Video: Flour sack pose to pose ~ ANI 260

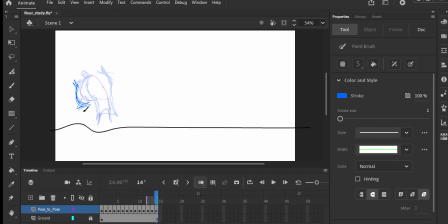742s
So I'm going to kind of flatten him out here, like he's almost like he's suspended in air, and then I'll just smash him on the ground. So we'll get a little bit of a comedic effect there. So the next frame, he'll just be plop on the ground.
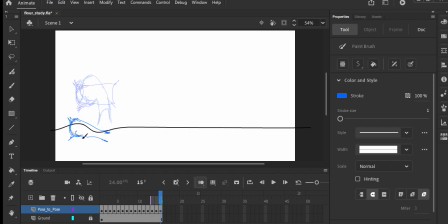759s
And since he's a flour sack, he's going to have more volume up here, and this will be kind of flattened out. He might need to be a little, I think I made him a little too small here, so I might stretch this out a little bit, bring this down a little bit. So that seems pretty good.
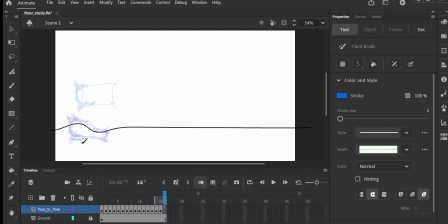777s
And then maybe at the very end, we'll flop him down a little bit more and just kind of flatten him out like that. And then maybe at the very end, for a last little bit of reaction, we'll have him flip his head up like this and try to look again at what was over there.
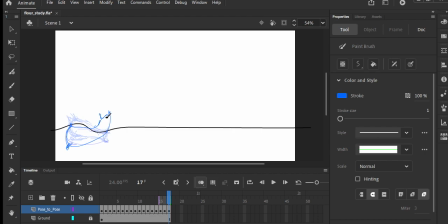798s
So we'll kind of flip his head up. We'll be looking at this direction. And, you know, this is a bunch of different motions. You don't really have to do that much. I'm just kind of like making up stuff as I go along. But this will give us a little bit of a sense of what it's going to look like. Let's preview that. So that seems kind of decent. Let's add some frames in here.
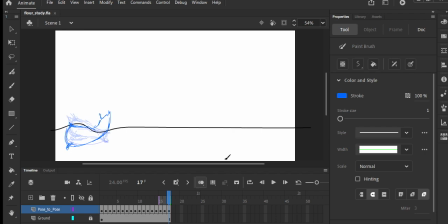818s
So usually what I'll do at this point is I'll go back in and say, how many frames did I create? I created 17 frames. And so then I can say, well, how long do I want my animation to be? I can do some basic math. Let's say I want a 3-second animation. I'll say 3 times 24.
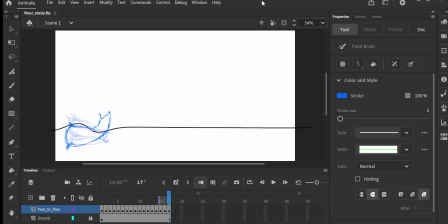835s
That's going to give me how many total frames I need. And so I have 17 keyframes. So if I divide the total frames I need by the number of keyframes I have, that gives me 4.2 per frame.
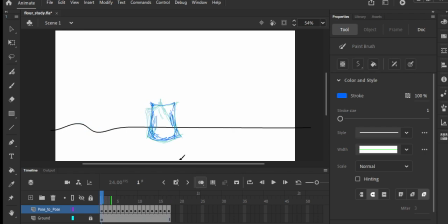850s
So I'll go back and I'll just add 4 and see what that timing looks like. So I can go frame by frame, and again, I just use F5, and I'll just go and hit it 3 times. So it'll add 3 more frames to each keyframe. So this, I think,
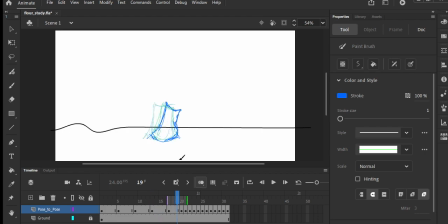866s
personally, this is easier for me to do this next, but some people will do this as their keyframing. Of course, it kind of depends on what you're working on. Like if you already know how many frames you have to get to, you may
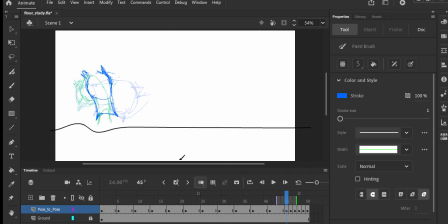882s
want to do it in advance, but since we're just kind of doing it from scratch, it's just a study, this is probably what I'll do.
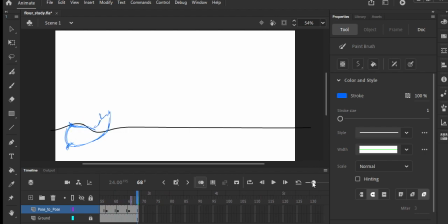893s
Okay, let's make the timeline a little smaller. Okay, let's see how that looks now. And so now we can get a sense of, do we need some extra beats? And I think we do need a couple extra beats.
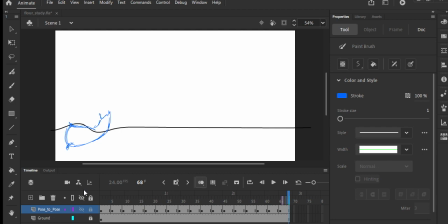910s
Like he looks, and then he should wait a little bit longer. So what I can do is I'll just add in a couple beats here. So I have stasis, stasis, looks to the right, relaxes, and that's where I think I need an extra beat. So I'll put F7 there,
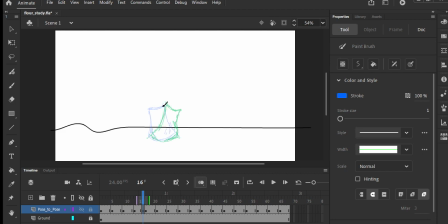928s
and I'll just keep them almost in exactly the same place, but we're just adding an extra beat of stasis. And by having this a little bit slower, of course, it'll emphasize on the other end when things start to speed up how fast it gets.
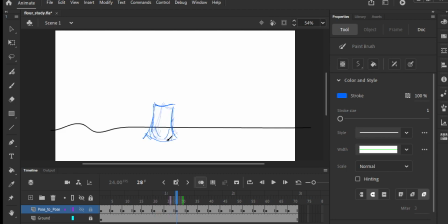947s
Okay, so then let's add another beat of stasis here. So maybe just kind of in between these two frames.
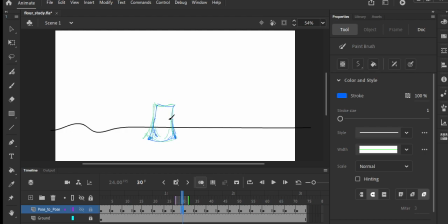961s
And there we go. Of course, I would spend a lot more time kind of like adding in frames, checking the timing again. Does that seem like it makes sense? Go and revise until I get something that I like. Once I get something that I like, and this is where we'll stop this part of the demo, I'm just going to turn this into a guide.
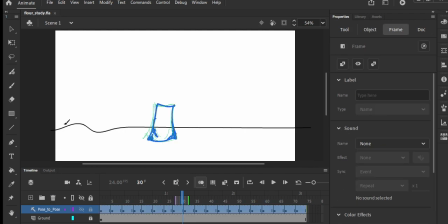980s
So this is now a guide. It won't appear in our export. And now I'm going to create my new layer, and I'll put flower sack here.